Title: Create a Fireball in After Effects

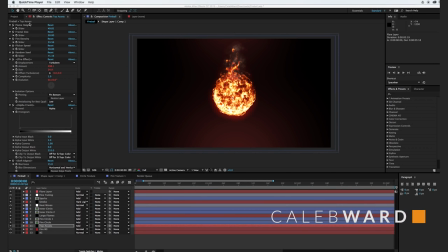[0:00]
Hey, what's up? This is Caleb Ward, and in this After Effects tutorial, I'm going to show you how to create this cool fireball effect.
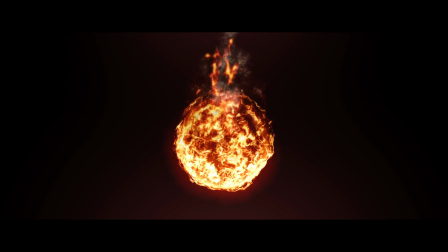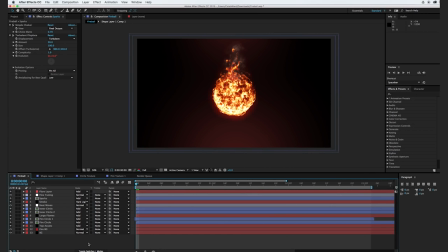[0:17]
Alright, so before we begin creating this fireball, I want to take a look at our timeline and show you how we created this fireball effect here.
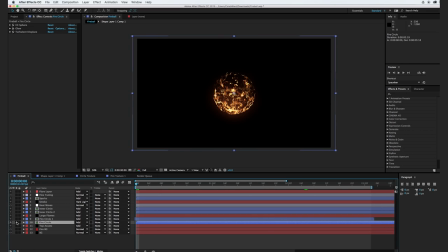[0:25]
So it's actually not too terribly difficult. There's some fire circles that are kind of layered on top of each other. There's some big flame elements coming off the top. And you can see there's a few kind of inner rings, and all of these use the add transfer mode.
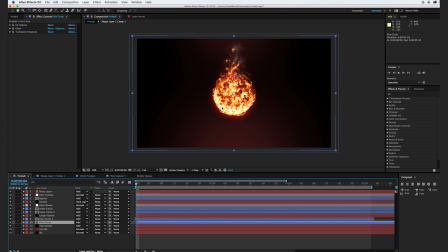[0:43]
So they kind of build on top of one another and create increasing levels of brightness. And we also have some sparks here. And a few little stylization elements to kind of make the scene look a little more full.
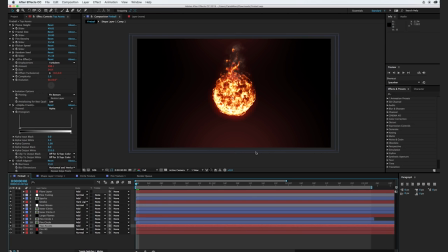[1:00]
So let's hop in and create this effect. So the first thing we're going to do is go to File, New, Project.
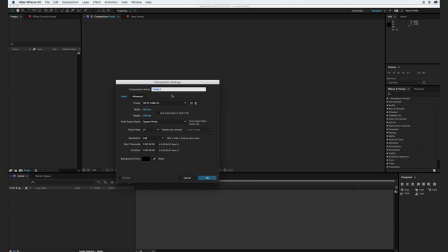[1:09]
And we're going to create a new composition, and we can call this Fireball Effect. And 6 seconds, 1920 by 1080, 24 frames per second with a black background.
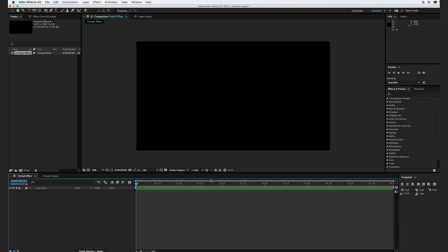[1:24]
Click OK. All right, so before we begin creating this fireball effect, you'll actually need to download and install a free After Effects effects preset that I created for rocketstock.com.
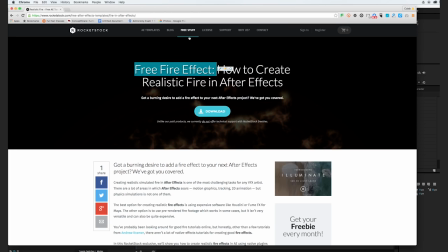[1:37]
So if you just go to rocketstock.com and search their free stuff section for a free fire effect, you'll see this post.
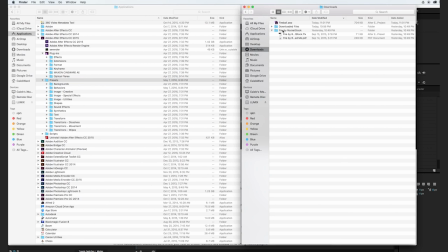[1:45]
Just hit the download button and you'll see a Fire by Rocketstock file downloaded onto your computer. Simply copy that .ffx file into the
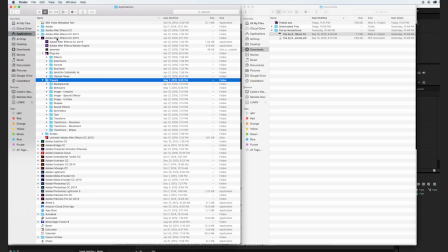[1:59]
presets folder under Adobe After Effects on your computer, and you can paste it.
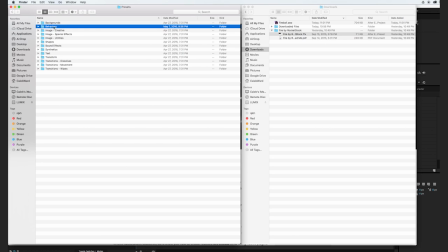[2:05]
You can either create a new folder or paste it into an existing folder. I just pasted mine into Behaviors here, and you'll see Fire by Rocketstock.
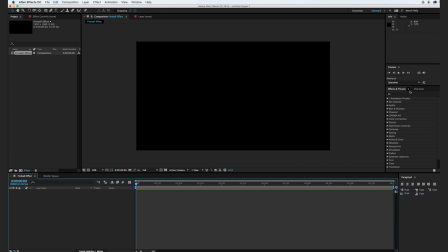[2:13]
And so whenever you hop back over into After Effects, if you click this little hamburger icon here and go to refresh list, you should be able to see the Fire by Rocketstock pop up right here.
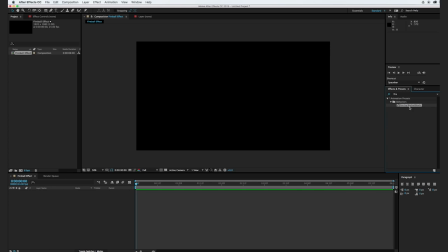[2:29]
So that's how you install the preset, and this is the tool that we're going to use to create the fire. And it doesn't actually do anything that you're not already capable of doing in After Effects. It'll just help us skip a few steps in creating our fire effect.
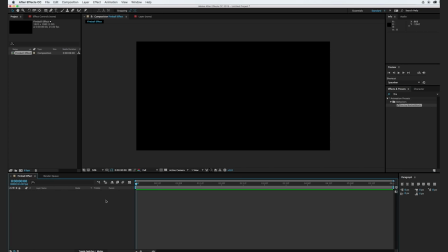[2:44]
All right, so the first thing we're going to do is create a background layer. So I'm just going to go to Layer, New, Solid, and we'll select black, and we can call this BG for background, and click OK.
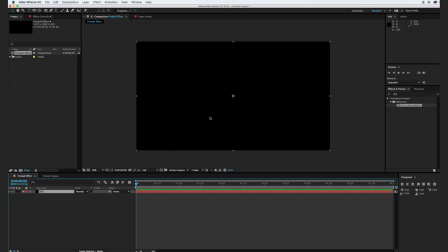[2:58]
All right, so the next thing we're going to do is create a glowing red background behind where our fireball is going to be. And so if you just go to Layer, New, Solid, and select kind of a
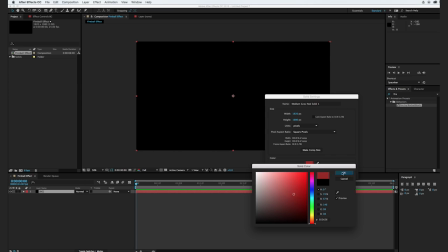[3:11]
middle of the road red somewhere right about here and click OK.
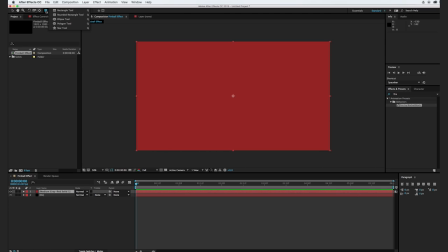[3:15]
We're going to go to our shape tool here, and we're going to hold it down and go to the ellipse tool.
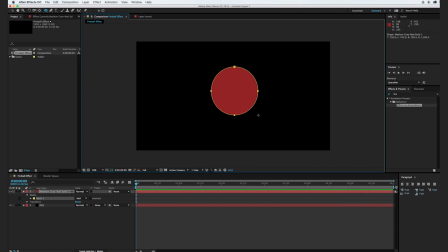[3:20]
And with our solid selected, we're going to create just kind of a circle, and we'll position it in the center here. And we can use the proportional grid here to tell us exactly where the middle is.
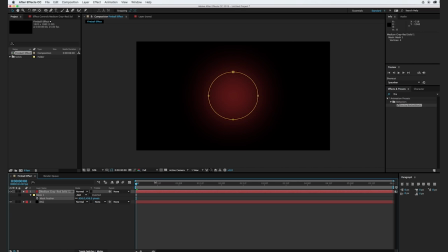[3:35]
We'll turn that off and we'll feather it out just a little bit. Something about there, and we'll set the transfer mode to add. That's not going to do anything right now, but a little bit later it'll combine with all the other elements to kind of brighten up the background a little bit.
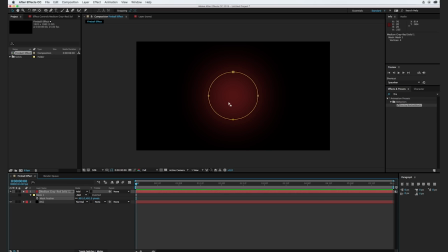[3:51]
So that's looking good. So before we get going any further, I'm going to go ahead and label this layer here. We'll call this glowing background and click away. So the next thing we're going to do is actually create a texture for our glowing fireball layer.